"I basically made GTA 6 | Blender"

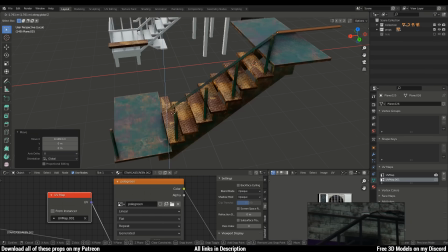(8:12)
I duplicated it and added a guardrail and finally added some support and again some screws.
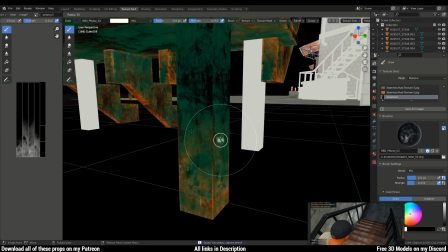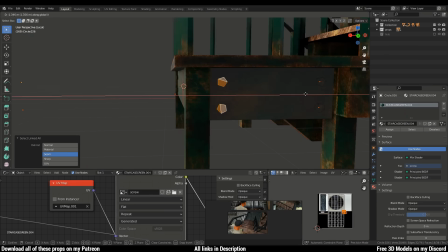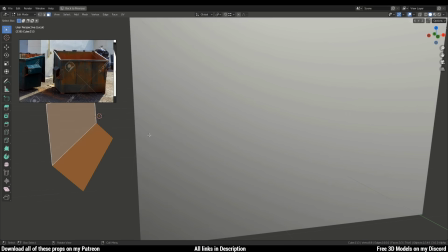(8:29)
After that, I started making the container. As always, we got our reference images loaded in, and this is the first time I discovered how the garbage trucks pick them up.
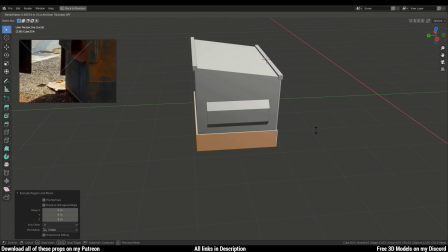(8:37)
It's with these things at the side. Honestly, I've never thought of that.
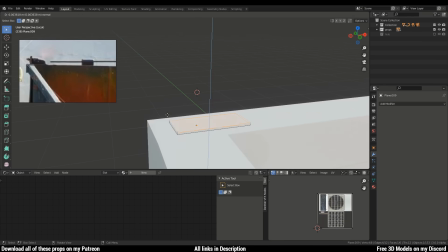(8:45)
But anyways, I made some basic feet with the container and added a system for opening and closing the lid, and then I started modeling the lid.
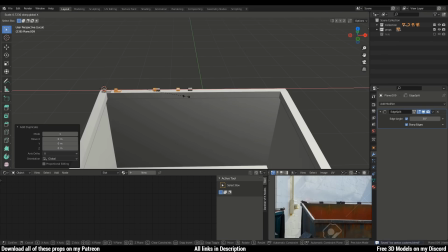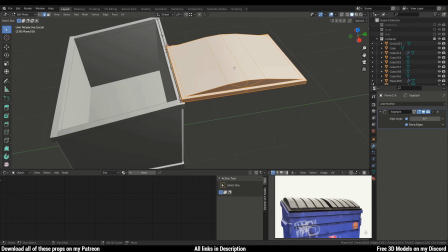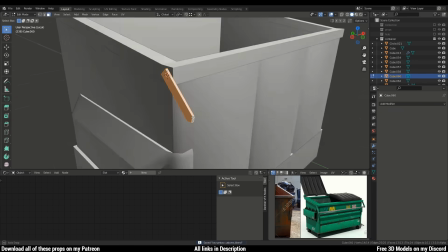(9:05)
I remembered that a container has a handle, which was super easy to make.
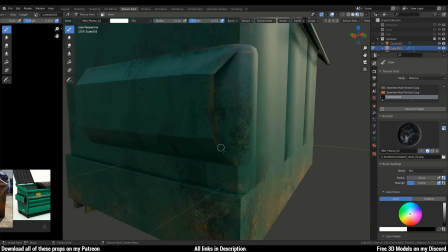(9:13)
I'm making the edges rusty, and you will see I'll add a metallic material which will really add a lot to the prop.
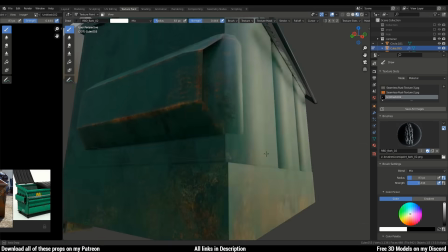(9:19)
Obviously these things at the side are used the most, so we make them worn out the most.
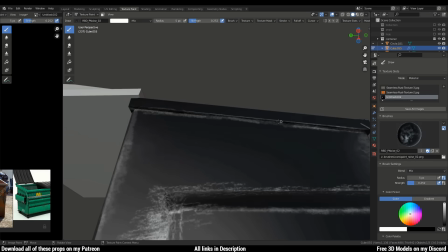(9:25)
And to finish off, you'll never guess what I did. That's right, I added rust.
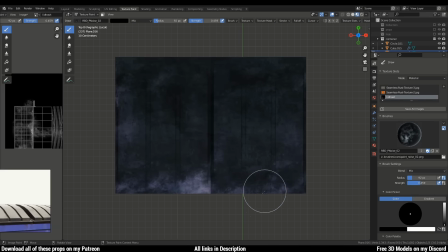(9:29)
No, but seriously, I went over it with a metal brush to show you that the colors are peeling off and to show you that this container has been on the streets for quite some time,
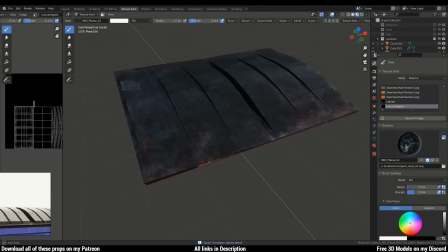(9:37)
because This is Los Angeles we're talking about.
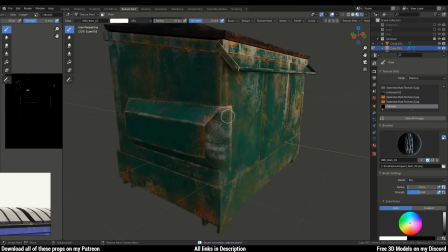(9:44)
And now, you could say my favorite part, making parking lines.
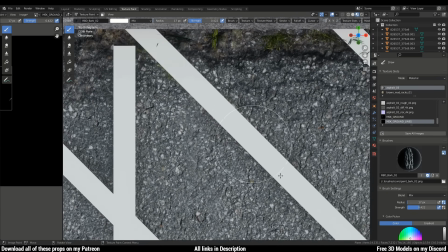(9:50)
I made these white guides to help me draw the lines consistently, and at first I forgot to use the line paint tool, but thankfully soon after I remembered.
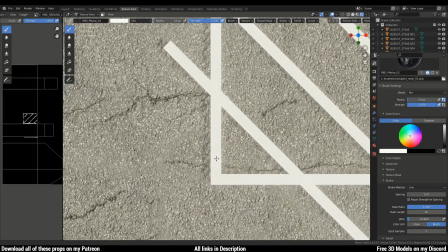(10:00)
If anyone is wondering how I made the lines material, I just took the normal map from the asphalt texture and made the color yellow.
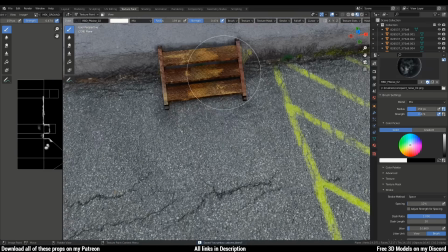(10:06)
And also while making this, I realized how similar it is to miniature modeling in real life.
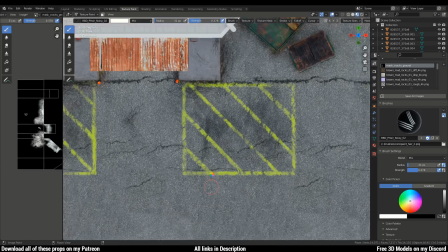(10:10)
Obviously doing modeling in real life would be much harder for me, so I'm sticking to 3D, but I'm definitely open to try something out if you guys want to see that sort of content.
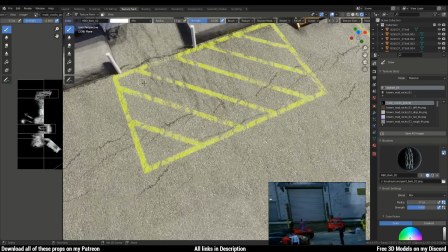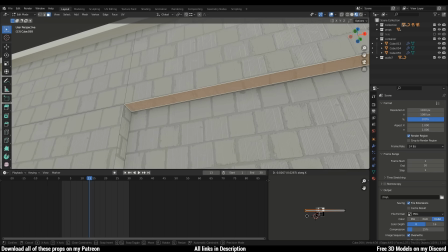(10:25)
This is where I decided I'll make a window and interior behind that window just to show that this building is not made out of 3mm cardboard,
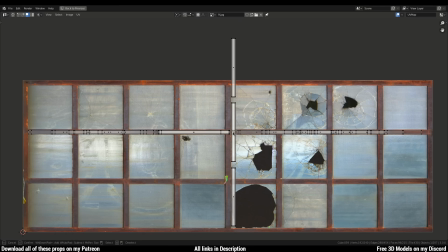(10:32)
but is in fact a real building with rooms inside, which it isn't by the way, but it just sells that story very well.
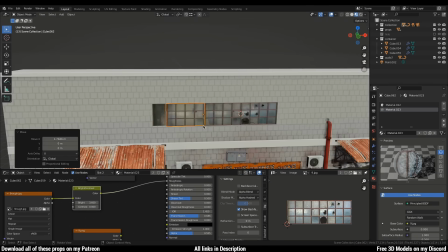(10:38)
And this is the texture we captured, and it turned out pretty good. Bear in mind that these textures had to be manipulated in a lot of ways to make them tile seamlessly,
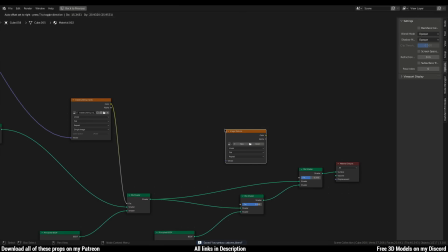(10:45)
but if you want a tutorial on how to extract textures from real world and make them look realistic and stuff,
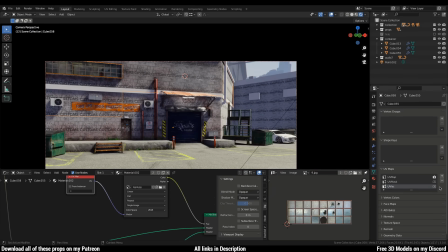(10:50)
I am more than happy to make a video explaining how it's done.
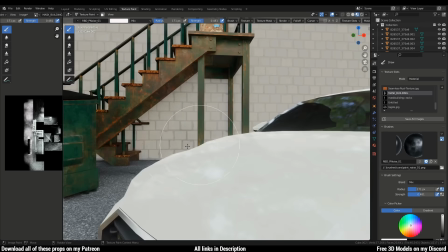(10:55)
Then finishing up with the Los Santos logo placement, I started painting the other walls with dust and dirt.
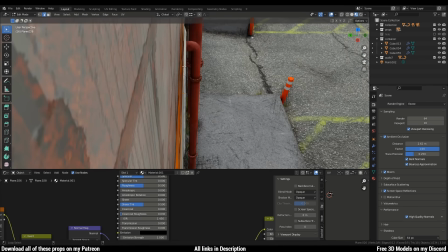(11:01)
I'm just tinkering with a couple of things here and there, but don't mind that. And again, adding these cable images because I got obsessed with them.
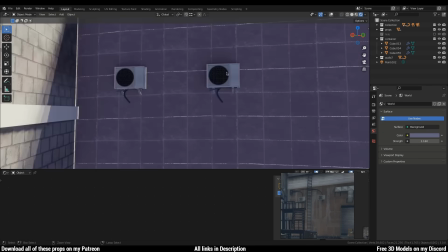(11:09)
Then it was time to make the final wall shine, and when I say shine, I mean completely destroy it and add electronics onto it.
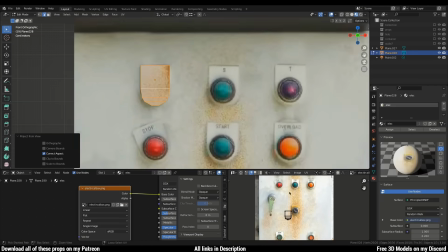(11:16)
I used GIMP to make the normal map and imported the image into Blender, from where I started turning it into a 3D prop.
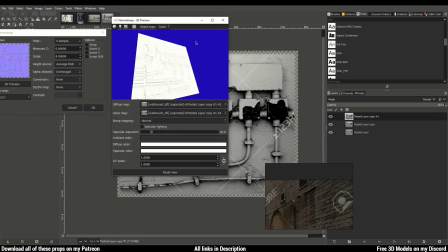(11:25)
I actually downloaded a bunch of images online like this one because sometimes you just don't get enough textures outside,
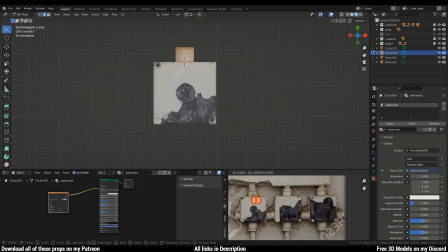(11:32)
and by the way, all of these props, all of them, will be included on my brand new Patreon tier called Props for $5,
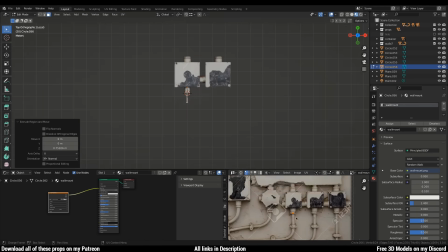(11:38)
where I will be uploading 16 to 20 high quality props per month.
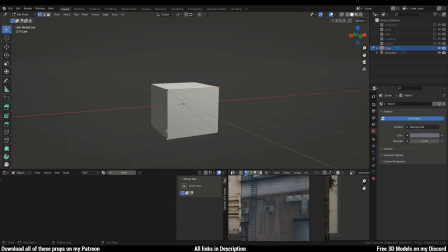(11:47)
Alright, enough of self-promotion, it's time to model the vents, and this was actually very easy to do as you would think,
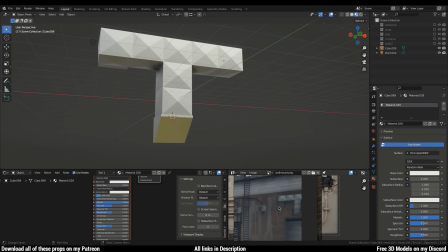(11:53)
and I was thinking of adding normal map instead of the geometry, but I just couldn't be bothered with that.
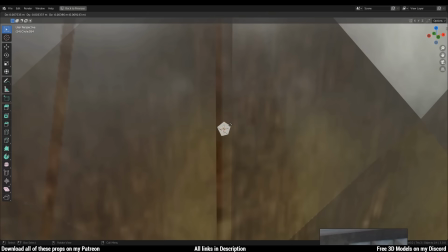(12:01)
Also made some screws and applied them across the vents, and finally added something to hold everything together.
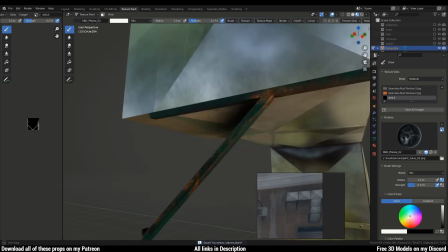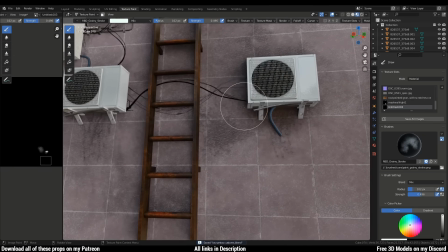(12:13)
And just like in real life, made some leaking rust going under the vents and the air conditioners.
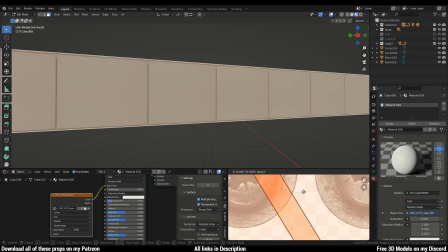(12:20)
And now that we're finishing everything up finally, I added some sort of a tile texture that I proudly captured myself.
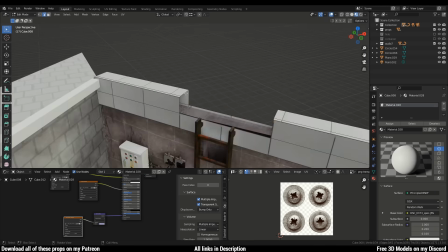(12:27)
I made a little gap here so people can actually climb up the ladder, and after doing all of those logical things,
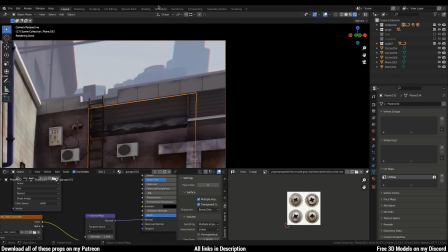(12:33)
I started doing the illogical things like adding this pipe and then moving the garage door up there.
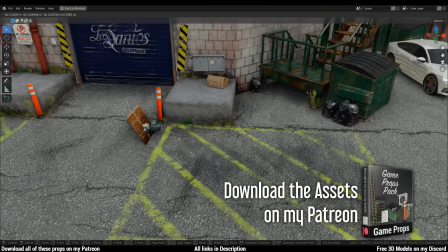(12:38)
And then from some of my older projects, I took some of the props that I made and spread them across the current project.
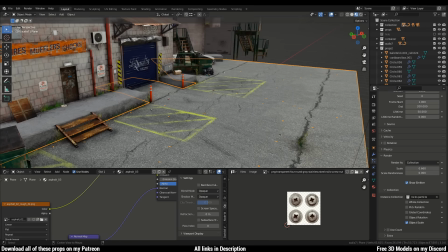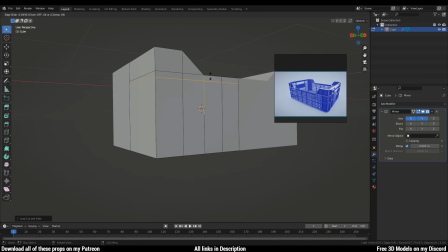(12:50)
Of course, some props had to be made like this fruit box or whatever you want to call it, but the process was very simple.
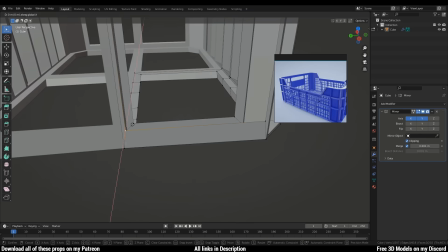(12:57)
Just make a few holes in a box and apply a simple texture with little holes in it, which we made in GIMP.
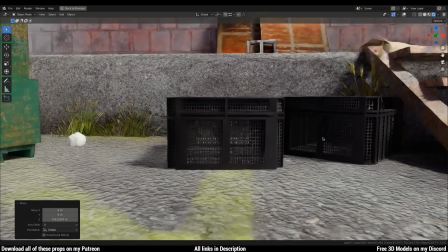(13:03)
I was actually really happy with how it turned out, and I started filling them with a bunch of crap I found across the scene.
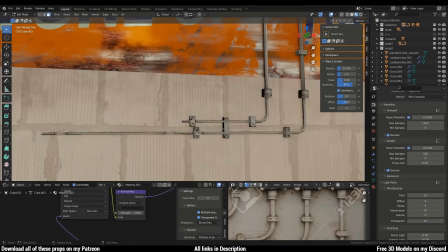(13:09)
And for more realism, I added more electrical stuff, but despite me being sarcastic, and it actually worked really well.
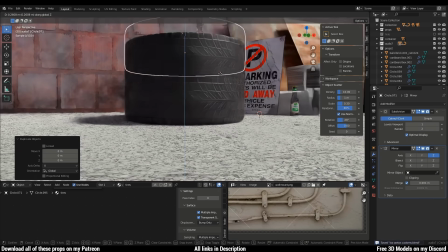(13:15)
I took the tires from the Audi A7 that I modeled, available on my Patreon, link is in the description, and stacked them in front of the store.
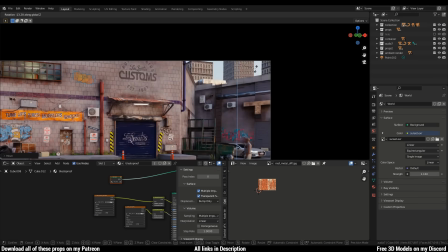(13:20)
And finally added some buildings in the distance to add more depth to the scene. I keep saying finally, but there's always more things going on.
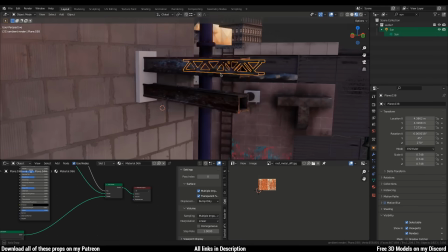(13:27)
Anyways, I think this is the final thing I did, where I added these rusty holders for wires, but it was a great idea actually because it filled up the empty space that we had there.
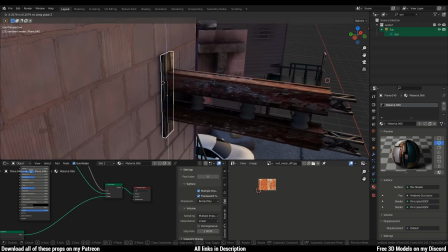(13:36)
You can see how I'm using anything from every single project I had currently to make this look the best as I can.
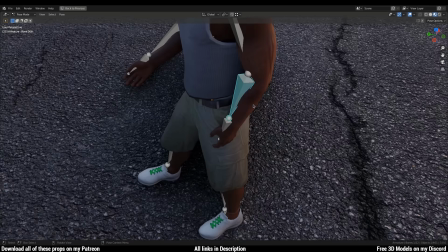(13:42)
Oh yeah, and finally I downloaded a Franklin model, I rigged it, and yeah, that turned out okay. But now that we're done, I think it's time for you to see the final render.
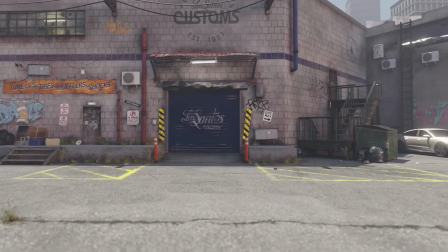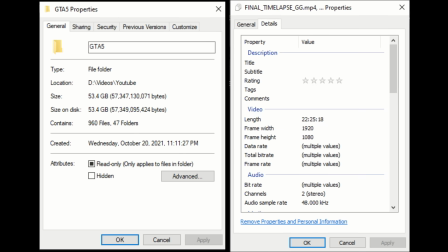It's time to get started on 2,000 subscribers. We're only 500 away. It's not a lot, you know, it's like a couple of people. What do I know? I mean, you know, take care.